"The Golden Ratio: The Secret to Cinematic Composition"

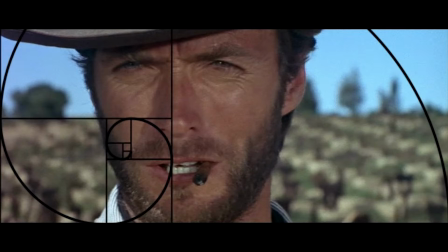[0:00]
1.618 is a mysterious number that has fascinated artists, mathematicians, and architects for centuries.
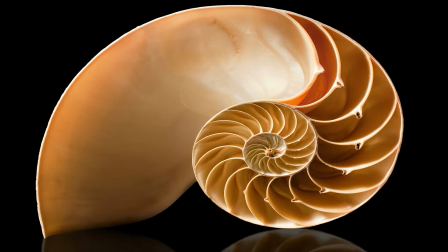[0:06]
Known as the golden ratio, it's a mathematical concept that's deeply rooted in nature, art, and yes, filmmaking. Today, we'll uncover the golden ratio historical significance, its use in iconic works of art, and how cinematographers can harness it to create visually stunning compositions.
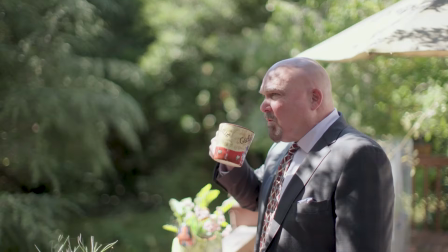[0:28]
When it comes to composition, we all know the rule of thirds, a widely used guideline in composition.
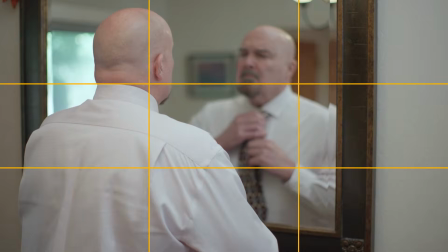[0:34]
It divides the frame equally, guiding where to place subjects and focal points. The golden ratio, which is approximately 1 to 1.618,
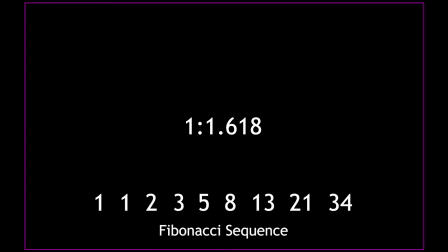[0:43]
was first identified by the ancient Greeks and is embedded in a Fibonacci sequence, where each number is the sum of the two previous. Now, I'm not a math guy, so I will not attempt to explain it any further. But this sequence forms the foundation of the golden ratio.
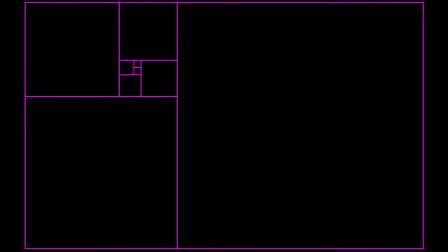[0:59]
When illustrating the golden ratio, we get the golden spiral and the pie grid. Now, they both visually represent the underlying principles of proportion and harmony,
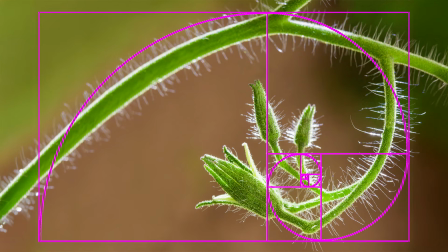[1:10]
meaning these proportions are found everywhere in nature. Ancient Greek philosophers called it the divine proportion,
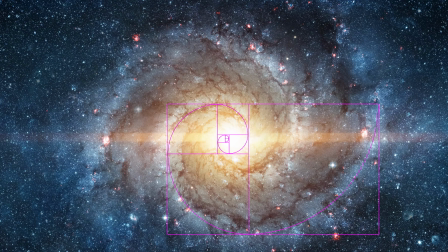[1:18]
believing that the golden ratio represented the perfect balance between order and chaos, beauty and truth.
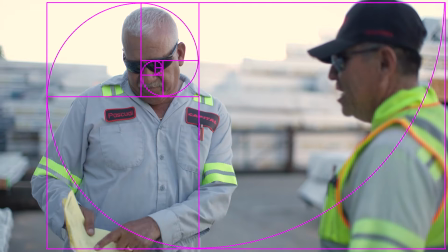[1:24]
When we compose our images following the same ratio and placement, the result is a well-balanced image that viewers are naturally drawn to. By integrating this ratio into your shots, you're tapping into something universally resonant. In visual art, the golden ratio has been a guiding principle for centuries.
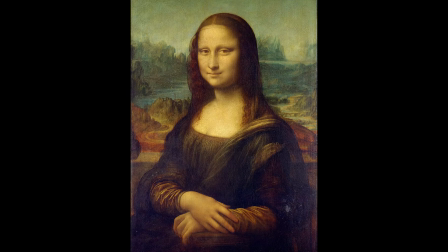[1:45]
Look closely at Da Vinci's Mona Lisa, and you'll notice the subtle alignment of her face and background elements to the golden spiral.
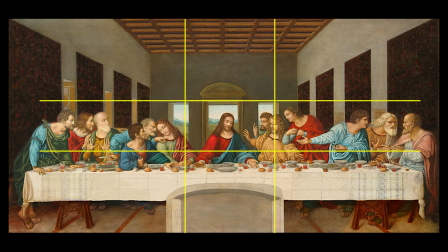[1:52]
In the painting of the Last Supper, the pie grid helps organize the space and draw attention to Jesus at the focal point. I especially like the spiral when composing images with many different objects or elements in a scene.
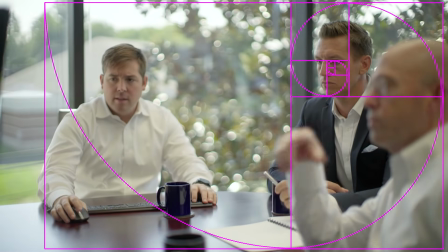[2:05]
It provides a guide to place elements at a distance and position from each other that viewers will find pleasing. Like all composition principles, this is something that eventually you do without really thinking about. It's not like I have a chart on set and I'm checking the placement of objects based on the golden spiral.
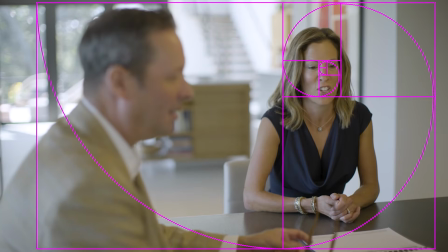[2:23]
But surprisingly, when laying the spiral on top of some of my images, they line up.
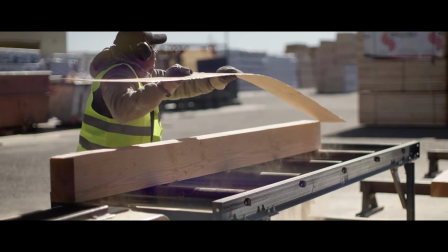[2:28]
And of course, the alignment is spot on most of my best shots.
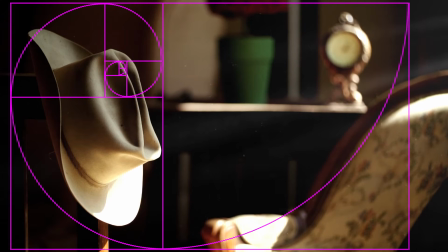[2:32]
Now remember, the ratio is 1.618, which is different from the 16:9 ratio of 1.77 that we typically use. So the spiral will never perfectly line up.
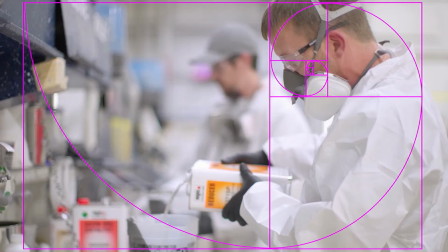[2:43]
What we want to look for is the placement of elements or framing of our images to follow the direction and proportion of the spiral.
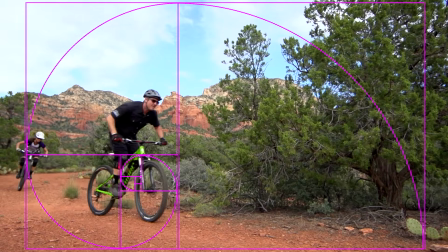[2:52]
The key is the position of the elements in relations to each other, as well as their size in the frame.
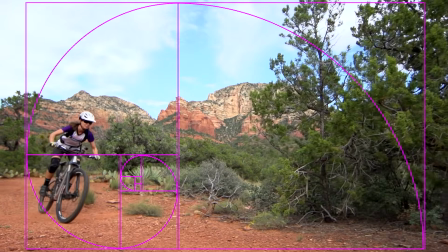[2:59]
It can be challenging, especially with moving elements or when moving the camera, so you need to plan your beginning and your end framing.
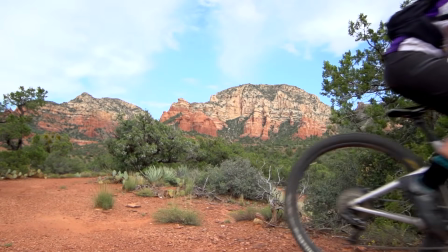[3:07]
In some of my shots, the placement is pretty good, but the ratio is off.
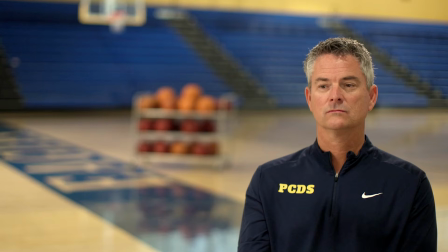[3:12]
Like in this shot, if I would have moved my subject a little further to the right, away from the basket, I would have had a better ratio that would have matched the spiral a little closer.
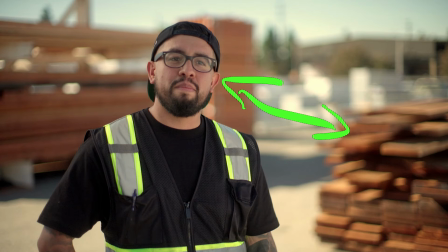[3:23]
Same with this shot, a little bit more space between the pile of wood and my subject would have given me a better ratio. From ancient art to modern cinema, the golden ratio continues to captivate and inspire.
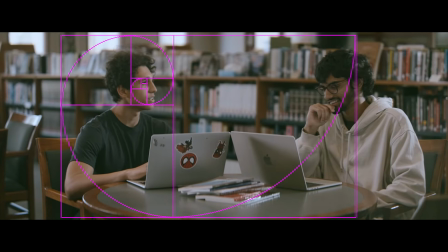[3:36]
It's a reminder that even in the chaos of storytelling, there is beauty and balance.
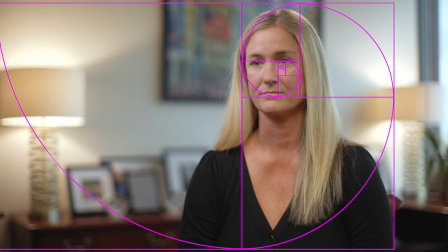[3:40]
So the next time you pick up a camera, consider using the golden ratio as your guide. You might just find that your composition feels timeless. While viewers may not be able to identify why they love and respond to your images, and many factors plays into creating great footage, composition actually plays a big role.